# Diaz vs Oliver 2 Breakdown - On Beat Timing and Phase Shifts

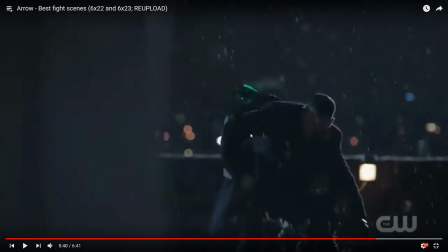24:45 And Diaz kind of panics a little bit. He's not really a mixed martial artist.
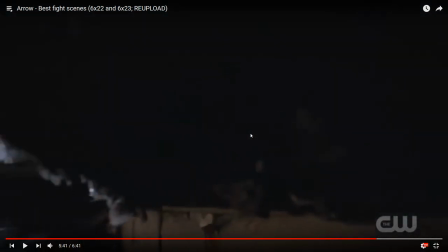24:51 I mean, he kind of is. Little bit. But he panics.
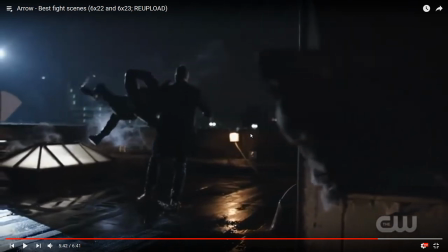24:58 allowing Oliver to do this completely unrealistic throw that doesn't even work, because
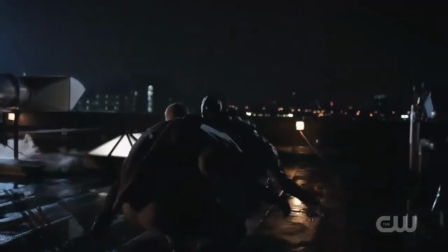25:08 they both go down. Oh, that always amuses me. He executed that throw very poorly.
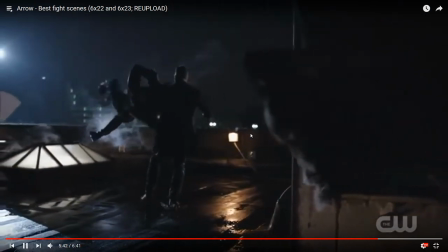25:13 Like, if he was going to do anything, he would have landed on his feet, like right there, just plant, land on your feet, and then throw, just yank.
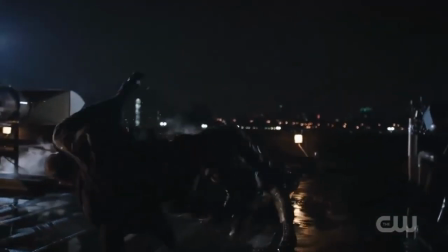25:20 But no, he didn't. But Diaz uses the space that he's given to throw a meia lua de compasso.
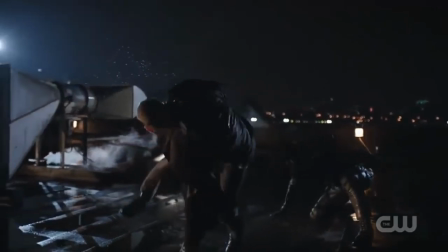25:28 No, not a meia lua, a martello de negativa. Pardon me, my capoeira is a little rusty.
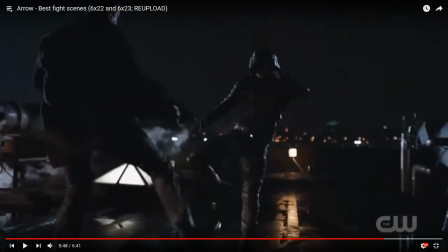25:36 So, the two both clash kicks. Look at the form on Oliver's compared to the kind of franticness of Diaz's. Notice the rotation of the hips, the hand going up.
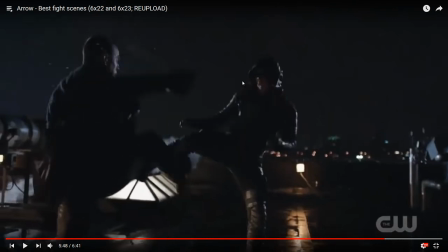25:52 These are both body kicks aimed at each other.
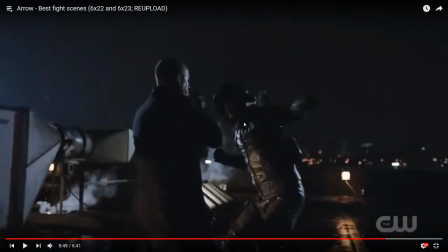25:57 Look at that wide hook. Oliver is no boxer. And Diaz, of course, parries it.
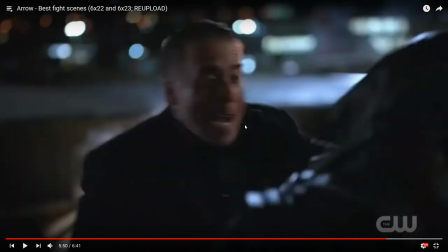26:06 Throws his own wide hook. Slipped, of course.
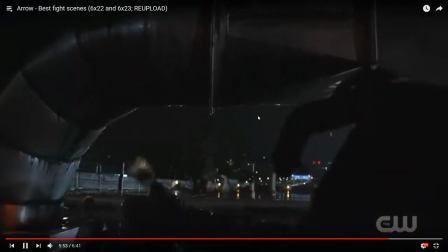26:14 And we get into the grappling stage. Well, kind of grappling.
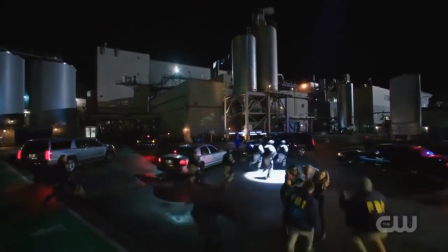26:21 Oliver throws his patented spinning heel kick. And we get a breakaway for a moment.
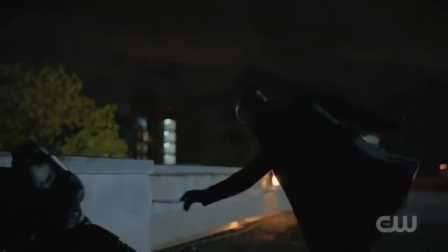26:31 And we're now in the flashier section. Starting with that spinning heel kick. We are in phase 3.
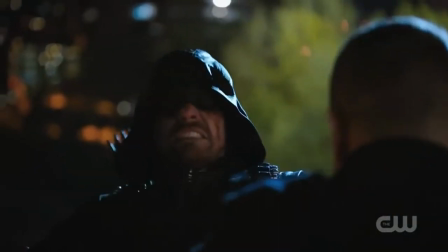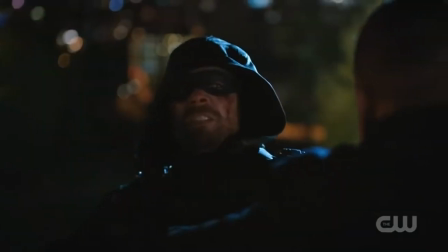26:42 The point is, these beats follow a progression.
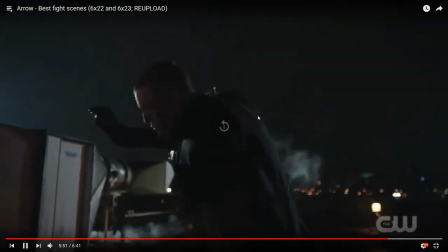26:49 I know it's not exactly the enticing moment-by-moment breakdown here that I'm sure you wanted.
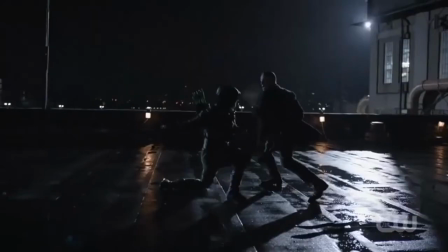26:57 I'm sure probably a lot of you are disappointed by what I have to say, or rather what I don't have to say.
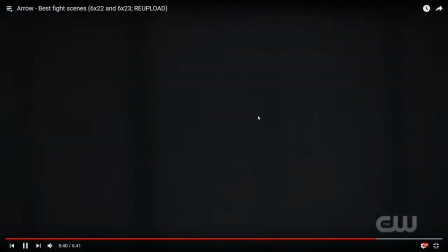27:03 But ultimately, I think that it's more important to educate you folks about beat timing and
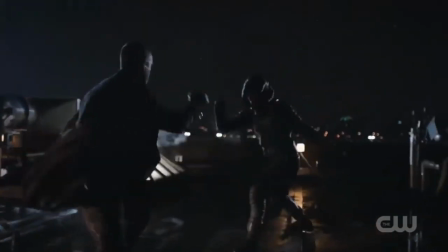27:12 about the things that make up a fight scene rather than just the techniques on display.
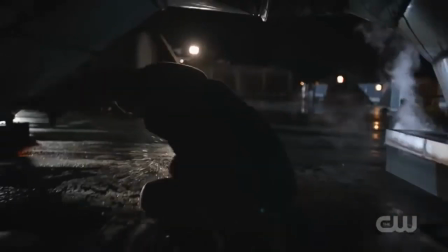27:17 I love breaking down techniques, and I'll do a technical breakdown for the Anarchy fight, I think, but this is not the
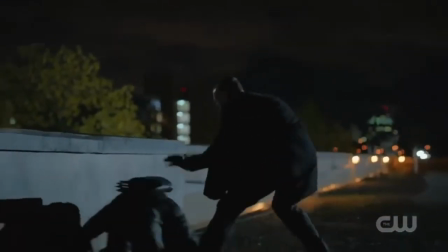27:26 time for it. This is showing how the fight scene works,
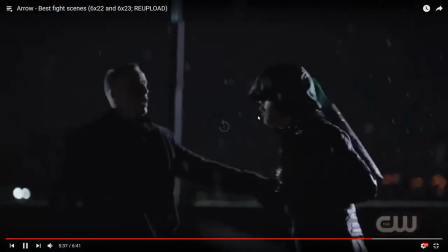27:31 how the ebb and flow of the action makes it a really compelling fight scene, and maybe the best finale fight on Arrow.
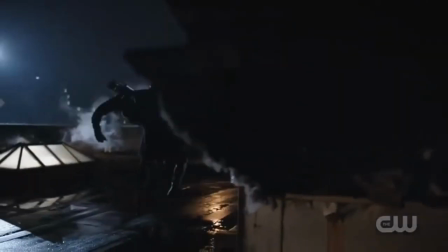27:41 Like, genuinely, maybe the best finale. Life Sentence is such a good episode.
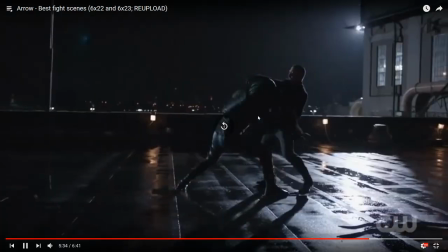27:47 Anyhow.
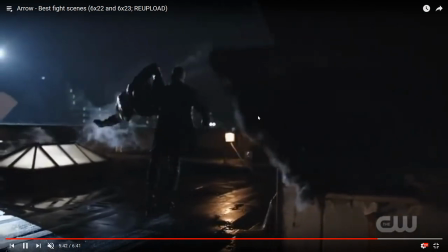27:51 I keep revisiting this. The point is here that beat timing is what makes this scene work.
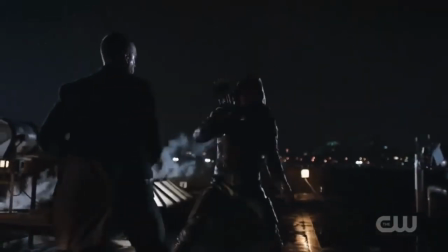27:59 The transition of phases here, transition from
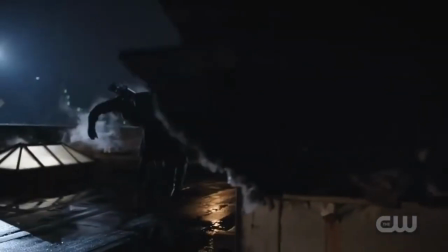28:05 every phase being closed out by a hard beat right there, the reactive takedown into the throw, that is a transition between phases 1 and 2.
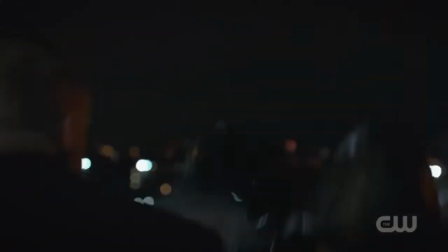28:15 Now we have entered phase 2, and now we're in phase 3.
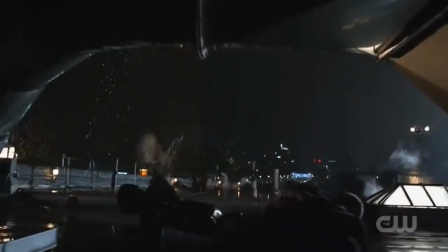28:21 That was a hard beat.
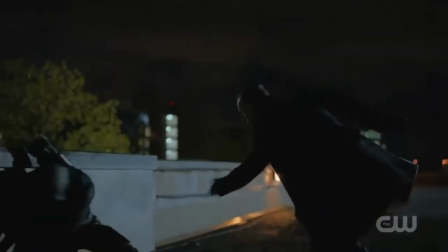28:27 Yeah, this has been very rambly, but the point here is that the
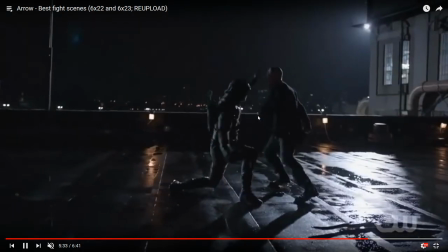28:36 beat timing and the use of phase shifts and beats, hard and soft,
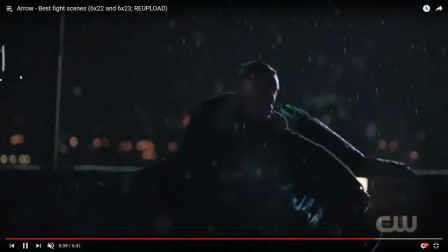28:41 creates this timeline of action that actually makes this sequence
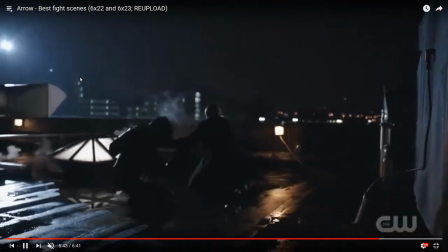28:47 absolutely thrilling.